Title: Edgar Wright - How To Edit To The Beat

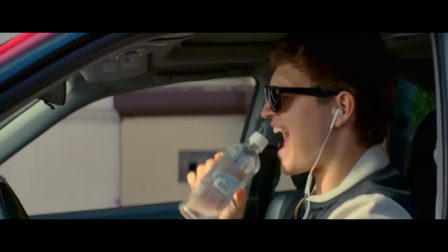You've probably already heard about Edgar Wright, you've heard about how he got rejected to film school twice,
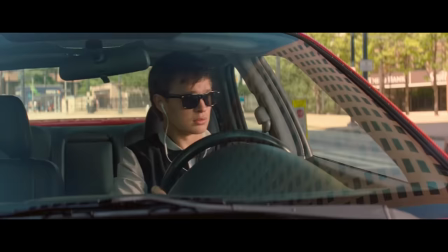and you've heard about how he managed to develop his own style, being established as one of the most respected directors nowadays.
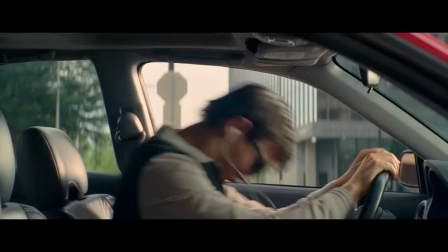So here I want to discuss how he does it and why you should too.
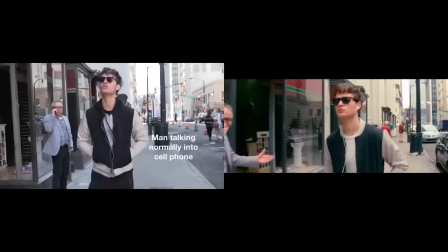One of the things that characterizes style is the long take, with nicely planned camera movement filled with action.
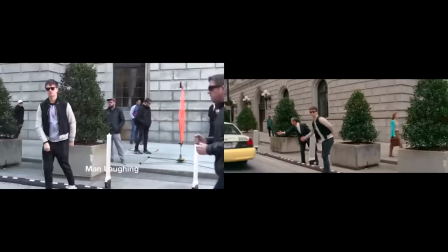And well you can see here how good directors work. They script everything and they rehearse until they've reached the final cut they love.
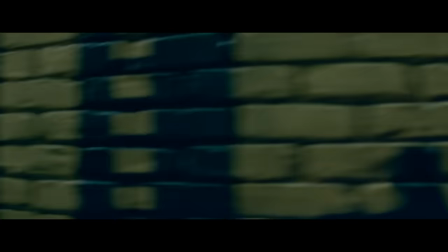Every sound, every movement and action he wants was written down and the edit will strongly rely on that.
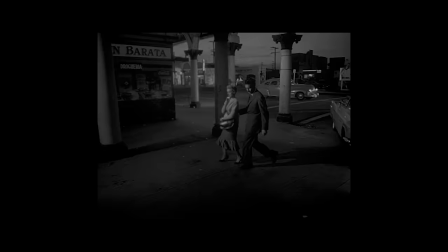Well, he was obviously not the first one to do this, and a good half of every famous director you can think of has already tried it,
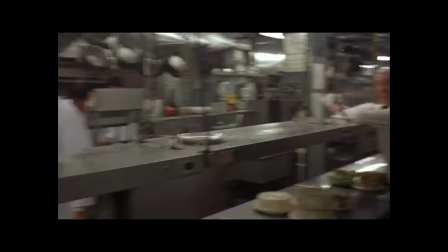sometimes creating masterpieces. The truth is,
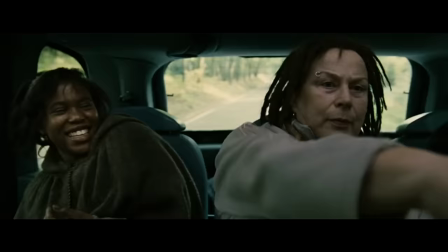the long take is a powerful way to tell a story, because it appears a lot like real life, so it appeals to us in a very pure way.
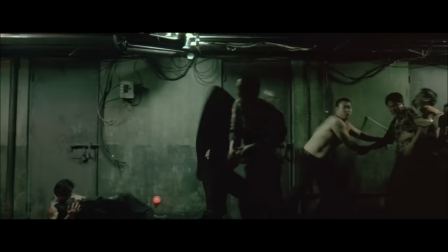Also, the amount of detail you can insert in the take relies mainly on how creative you want to be and
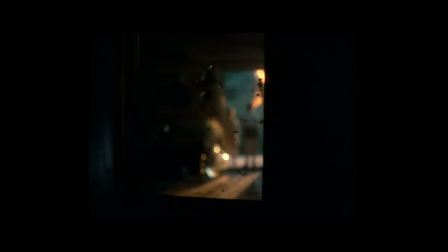that is why the good directors tend to deliver something beautiful that was carefully planned out and rehearsed.
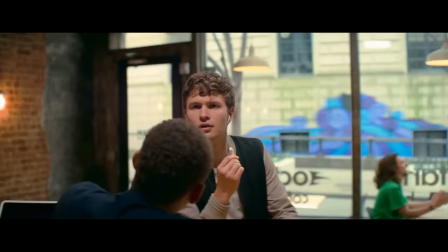Now you must understand for Edgar Wright everything is synced to the beat.
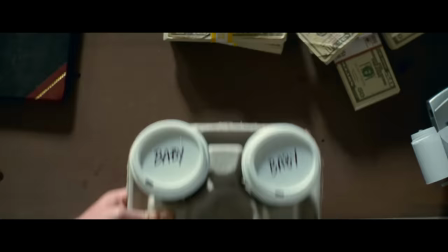And when I say everything I mean everything.
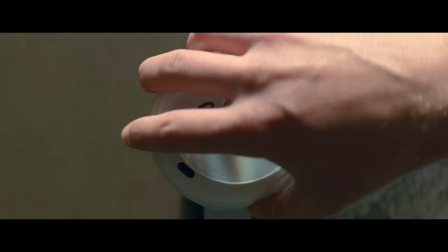Every moment and act and even expressions he matches everything to the beat,
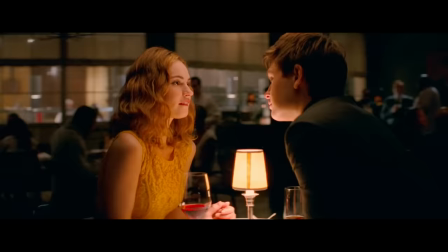and that has a huge psychological effect on the viewer. Now, for the sake of a good explanation, I'll have to pick a few scenes to break down,
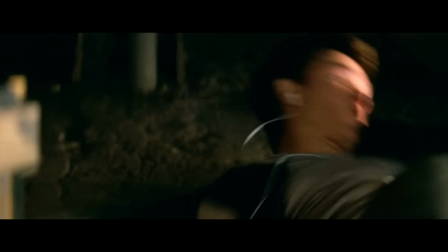but what you have to take in consideration is that almost everything you see on the screen was cut to the beat and directed that way.
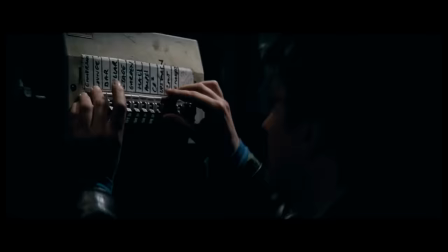And yes, you could take the very obvious examples where he clearly plays with the music in the background,
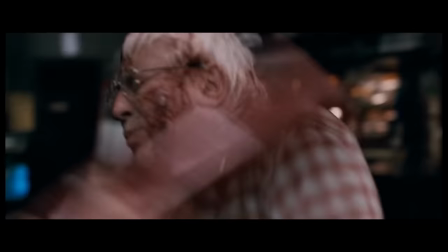and the ones where he makes jokes with the lyrics. But the real treat comes when he uses sounds in favor of movement.
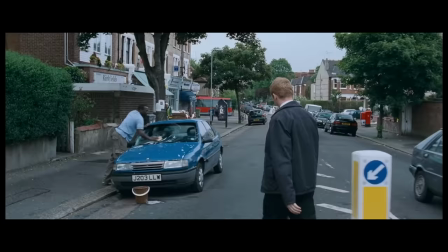Quite often you can see people walking to the beat and jamming on it.
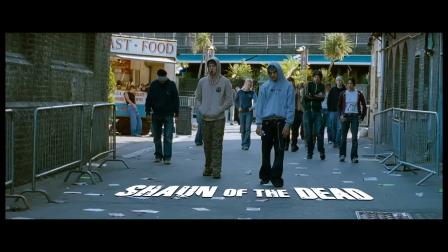I see this as a very big filmmaking challenge and I wonder how they do it in the set to achieve things like the boy playing with the football here.
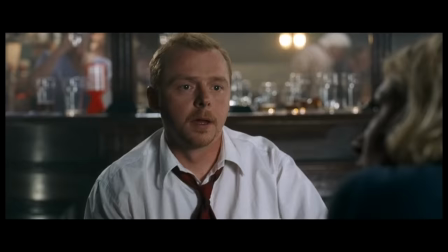Talking about movement, just watch these scenes where he uses different sounds to move the camera. Here.
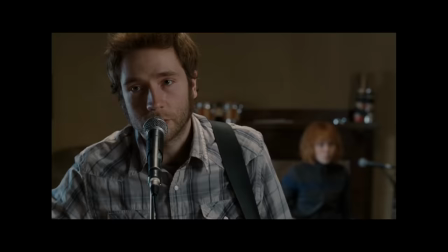Here.
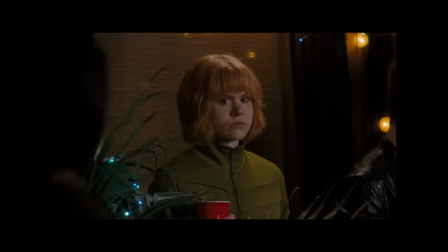And also here. Some scenes he uses them with actions, like for the kettle whistle.
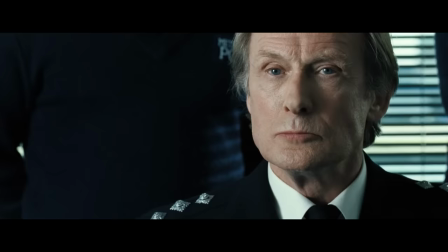And others he uses them with expressions. See if you can spot them.
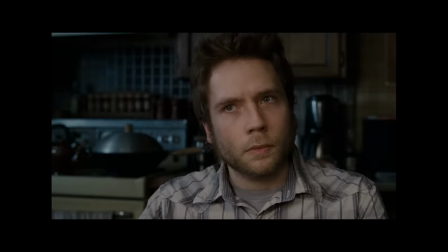She's Chinese.
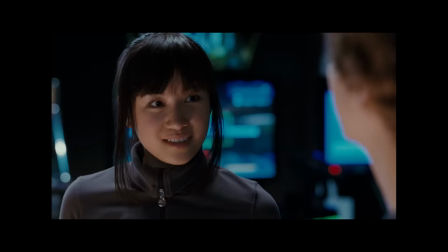They are incredibly subtle, and most people wouldn't even see if not told to.
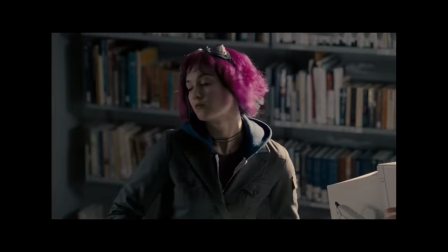But they go into our brain and grab hold of our attention. Listen to the sound of the door closing with his head movement.
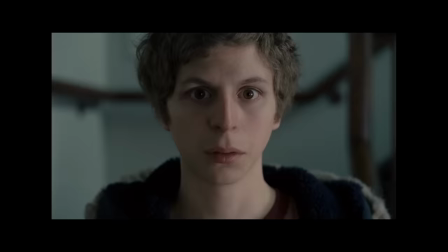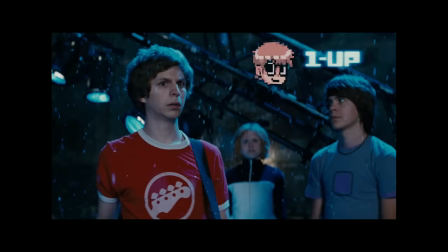And as I'll keep saying, he's great with jokes and puns.
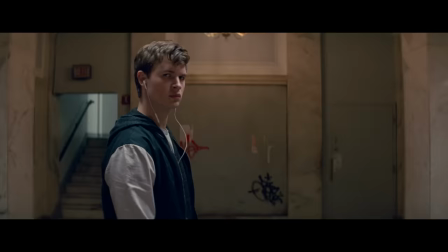And it just gets us hooked to the story. even if you're not really looking for the details.
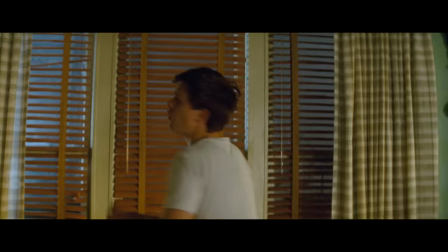Music is a great deal to his movies. That is why the soundtrack is so carefully picked, in a way that it entertains the viewer with music,
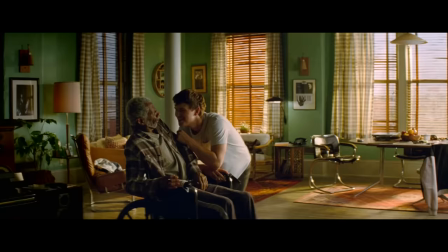but also with how it enables his edit style to breathe.
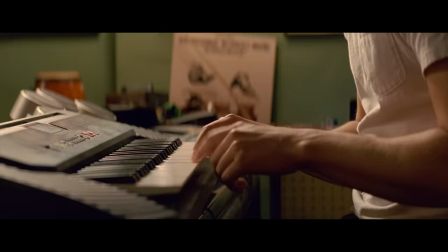That way he'll get his actors to dance and sing to the music, and even play their own music.